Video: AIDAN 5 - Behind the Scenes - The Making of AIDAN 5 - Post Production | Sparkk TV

It begins with the illustrators. Ben Brown was our lead illustrator compositor.
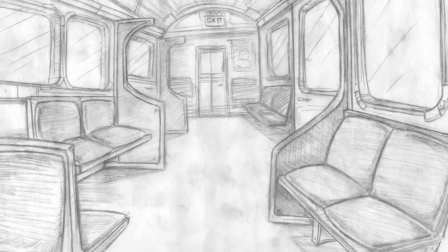(0:04)
He was really the designer, if you will, of the Aidan 5 look. I just tried to remember what I always knew to be the four elements of design: line, texture, shape, and color.
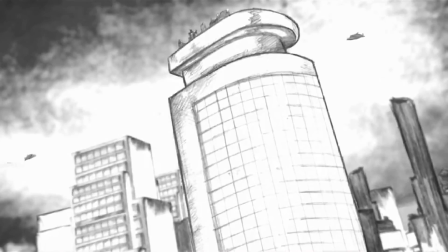(0:18)
What can I do to really bring out the design aspect of it? What can I do to make all those things sync? The style and the direction of the show are really finding a way to create this dimensional world from these
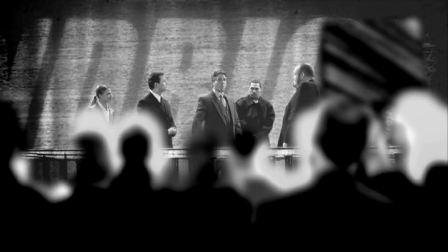(0:34)
illustrations and make it feel like there's real depth in the scene, like make it feel like it's a real world,
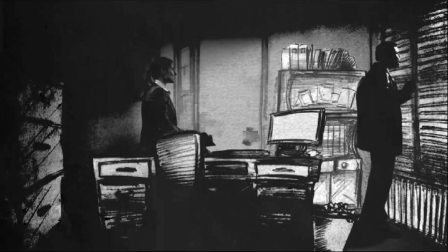(0:39)
but at the same time make it sort of feel like it's on this sketchbook. I wanted it to feel like someone just drew it before Aidan got there.
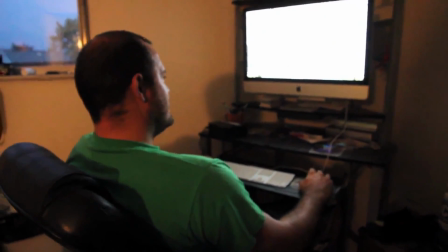(0:47)
He also was the lead compositor, so he knew what he needed to draw so that he could then composite it.
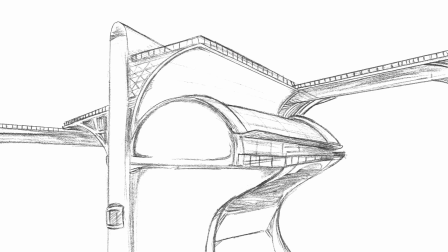(0:53)
He was able to create these visceral landscapes with just a flick of a pen and then bring them to life through After Effects.
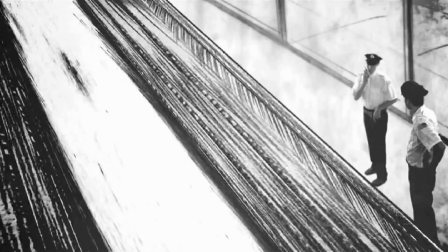(1:00)
The story and the technique work together, but you know, like the story doesn't necessitate the technique and the technique doesn't necessitate the story.
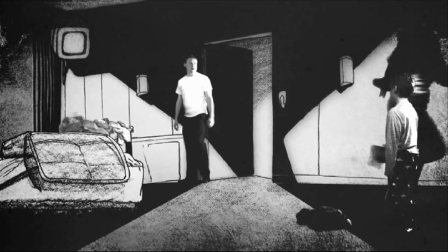(1:10)
We've sort of decided to put them together.
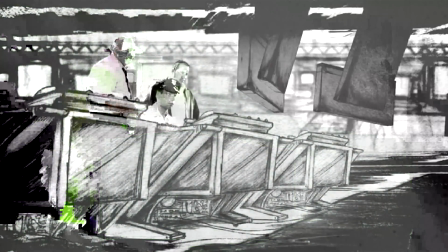(1:13)
Cool aspect of green screen, you can almost have another directorial pass in the post-production process. Because of the drawings, the nature of that type of stuff, I mean, we could, you know, with the stroke of a pencil, change the entire location if we wanted to.
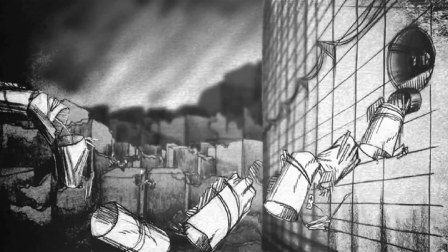(1:29)
I knew that we had a lot of opportunity to do things that weren't possible in terms of just budget and manpower.
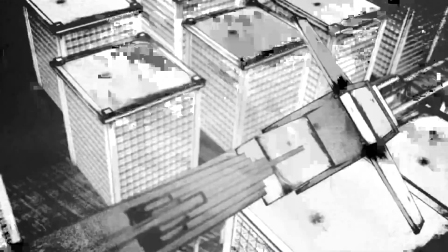(1:38)
You know, the whole train sequence, you know, I mean, if you were to do a live action shoot of that,
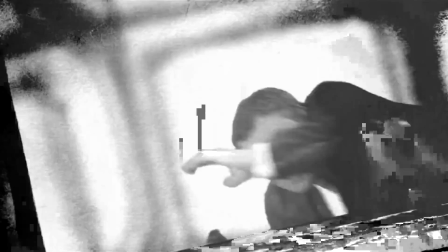(1:43)
if you were to even do like a 3D modeled animated sequence of that, either way you're talking, you know, millions upon millions of dollars. In our world, everything was possible to us in terms of like what can actually just happen on screen, because it's all this low budget effect. We had another illustrator by the name of Jason Mowry, who we were very fortunate to bring on board and have as part of our team. Ben gave me a call, and we
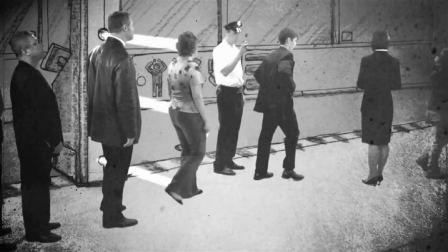(2:11)
sat down and talked about the project, and it sounded really wild, just really something fresh, something new.
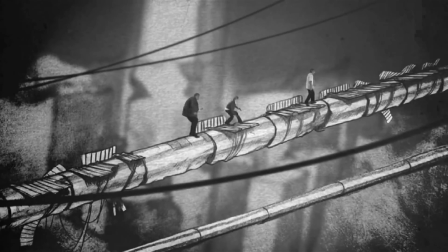(2:18)
He worked on many of the later episodes, the second half of the series, and we really couldn't have completed the series without him. I mean, he really helped us get across that finish line. Sean Likely, someone who really started out as our co-producer,
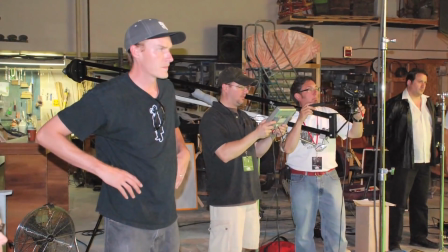(2:31)
who came on and just wanted to fill any gap that needed to be filled
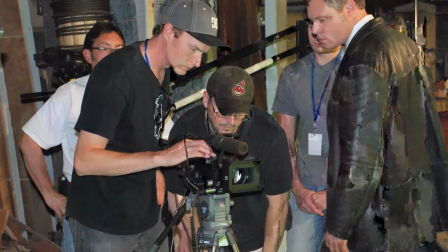(2:36)
and take care of any of the little things that fall through the cracks when you're working on a production. We really needed another compositor. I had never worked in After Effects before.
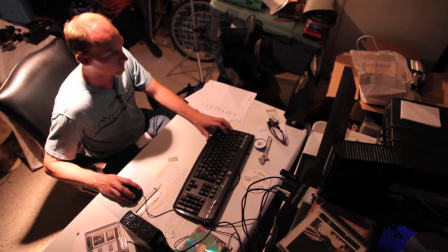(2:47)
I'd seen other people use it, but I'd never actually sat down with it and created or manipulated or done anything.
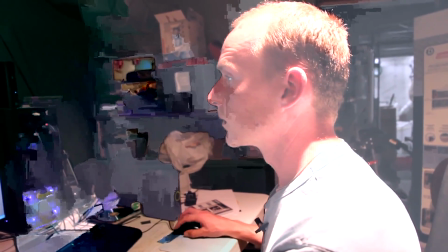(2:54)
And so he taught himself how to key the shots, and then once he learned that, we said, well, why don't you try a few shots, and why don't you try this episode? And before you know it,
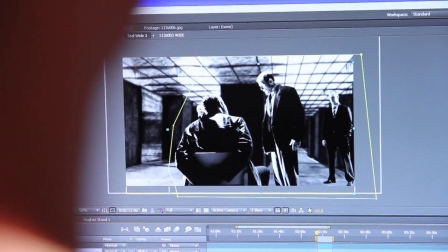(3:07)
he was compositing entire episodes completely self-taught,
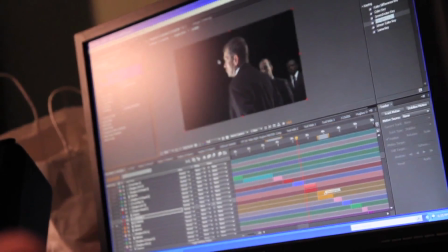(3:12)
hadn't even opened an After Effects project before he started working on Aidan 5. A good friend of mine I sat down with for about 2 hours, I think.
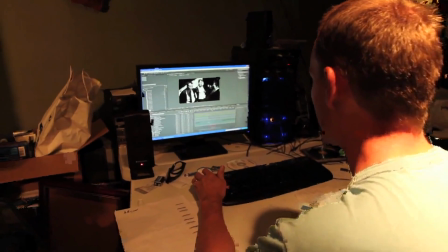(3:21)
He showed me the basics, and then Creative Cow, Video Copilot, that 12-year-old kid on YouTube who knows how to do everything.
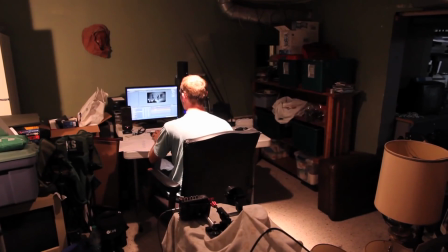(3:29)
I learned from these people. It took me about 6 or 9 months, and I'm still learning stuff about it now. By the end of the series, he was one of the most valuable compositors on the show,
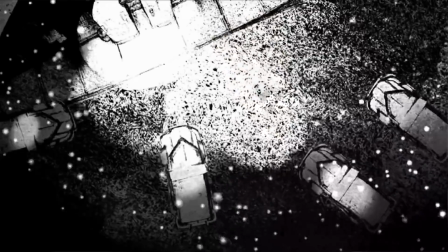(3:41)
and there are entire episodes that are his sole work,
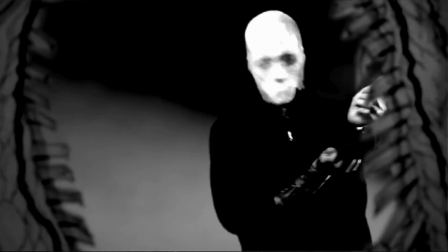(3:45)
and I think that by far has been one of the most impressive elements to come out of this production. The process of making the show is pretty simple.
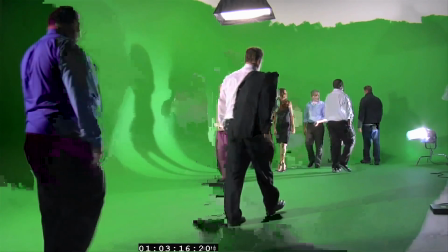(3:57)
You shoot your footage on green screen, you have great performances, that's cut together by the editor.
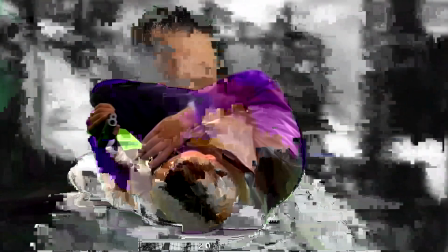(4:03)
In addition to being a writer, I did the original post-edit on 5 or 6 of the episodes.
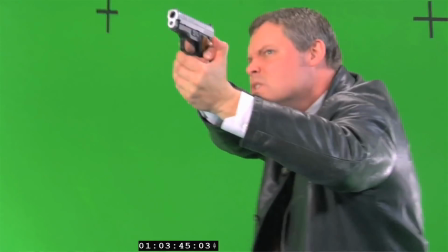(4:08)
When I did the pacing of it, was really tough, just because it's just green screen, and a lot of it was just trying to get everything together in a structure and then hand it over to somebody. He gives me all the footage lined up in what's called a timeline.
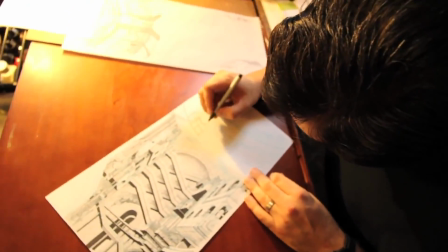(4:23)
We have an artist who draws the backgrounds.
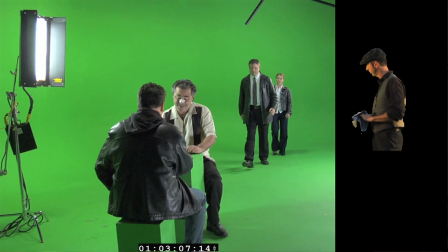(4:26)
I will get a series of stills with the characters with a green screen behind them.
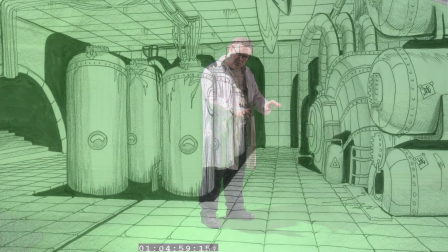(4:32)
And from there, I try and match a background with what the script calls for.
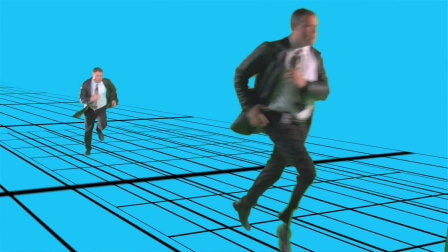(4:38)
You look at where the characters are in the space, try to find the angles,
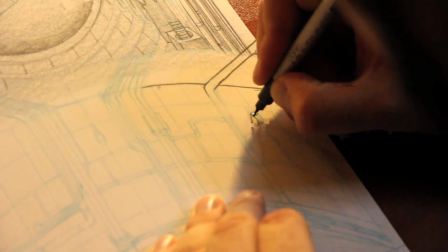(4:42)
the perspective of the room, and then, you know, you kind of draw around it.
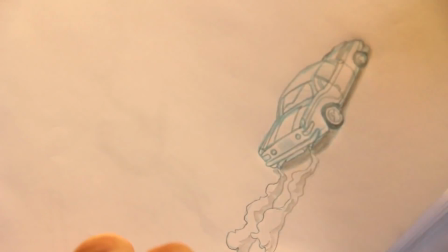(4:49)
Sometimes you gotta put things on separate layers, almost like how you do with like an animation cell.
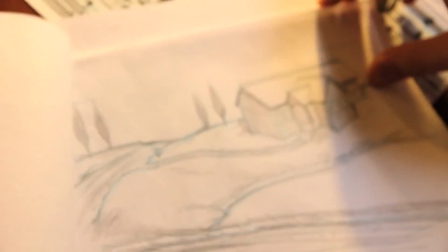(4:55)
So you've got foreground, middle ground, background. I would say on average it was between like 20 and 40 shots, you know, per episode.
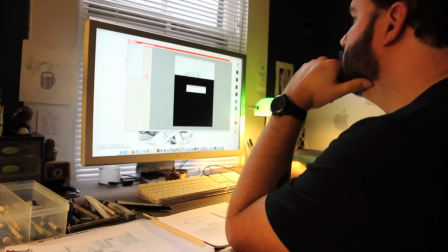(5:02)
After I was done with those, I'd scan them and upload them to a server,
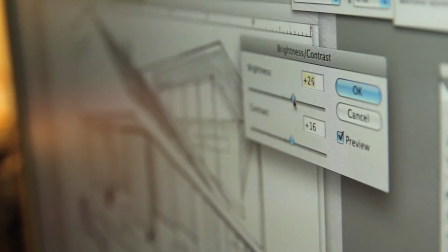(5:08)
and one of the compositors would take them off and put it together that way.
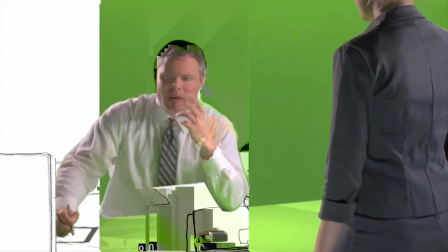(5:12)
I take those raw hand-drawn pictures and I texture them and layer them, animate them. As a compositor, you're given a bunch of green screen people,
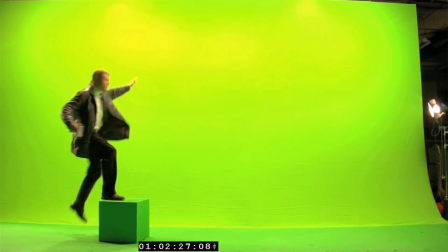(5:23)
and by themselves, you know, you can watch it and you can understand the story,
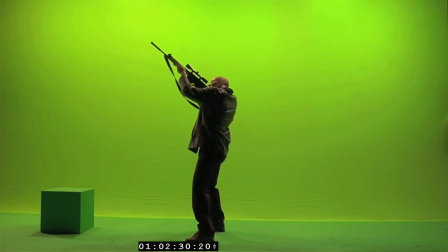(5:28)
and the story plays and it's interesting,
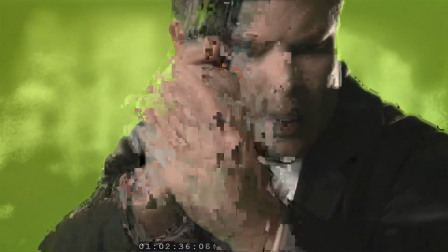(5:31)
but it's your job as the compositor to take these people who are by themselves and take these drawings that another person
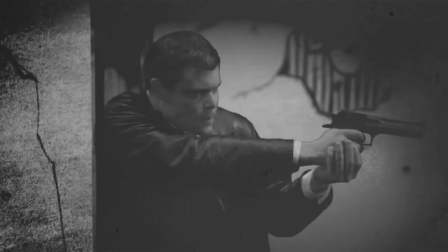(5:39)
has created as illustrations and put the two together. You really need that environment to anchor them in time and space. And it's really exciting for me to see that green wall disappear and then be a void there,
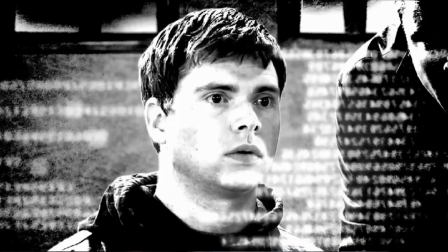(5:53)
and then just start filling that in and toying with it and tinkering with it. Is it bright out? Is there a light over there? Is there a car moving? Is the camera moving?
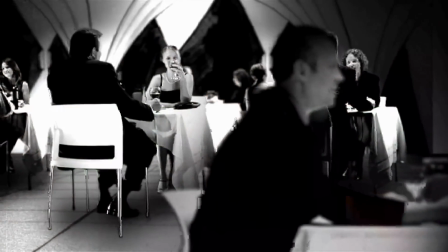(6:03)
I can move them. I can put in camera moves that weren't originally shot.
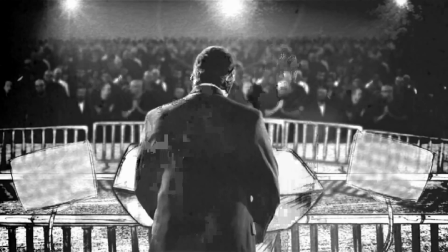(6:07)
What can we do to make this scene come alive as much as possible and still maintain sort of the integrity of the world that we've created?
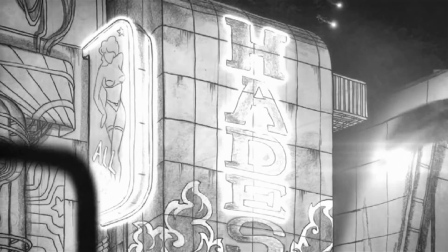(6:14)
The compositors did an awesome job of just respecting the art and bringing things to life in the background that
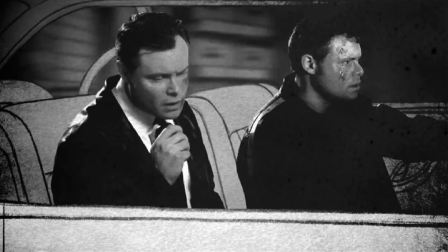(6:22)
you know, I didn't anticipate. So that was a really unique process, but it was wild to do all that work and then just send it out there and you know,
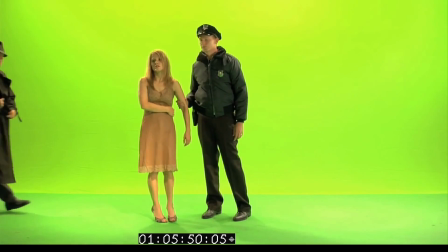(6:31)
hope that they see the same thing you see. You know, you're painting the world in around these performances, and that's really exciting. And that I really like starting a new shot and painting that picture. I'm helping to make something have a complete meaning.
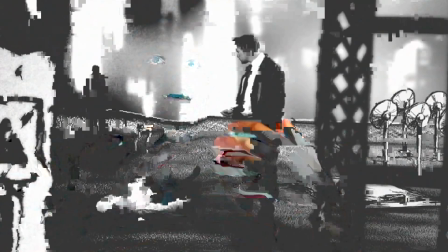(6:46)
That's sort of become the moniker of the show, is how do we take the elements that we've been provided, create this lit,
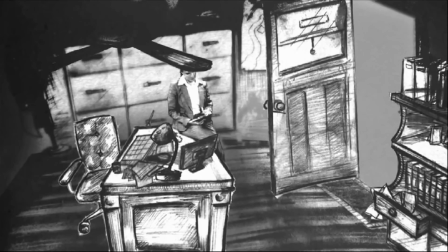(6:54)
textured, real world of drawings that, you know, feels like you could just walk into and be a part of.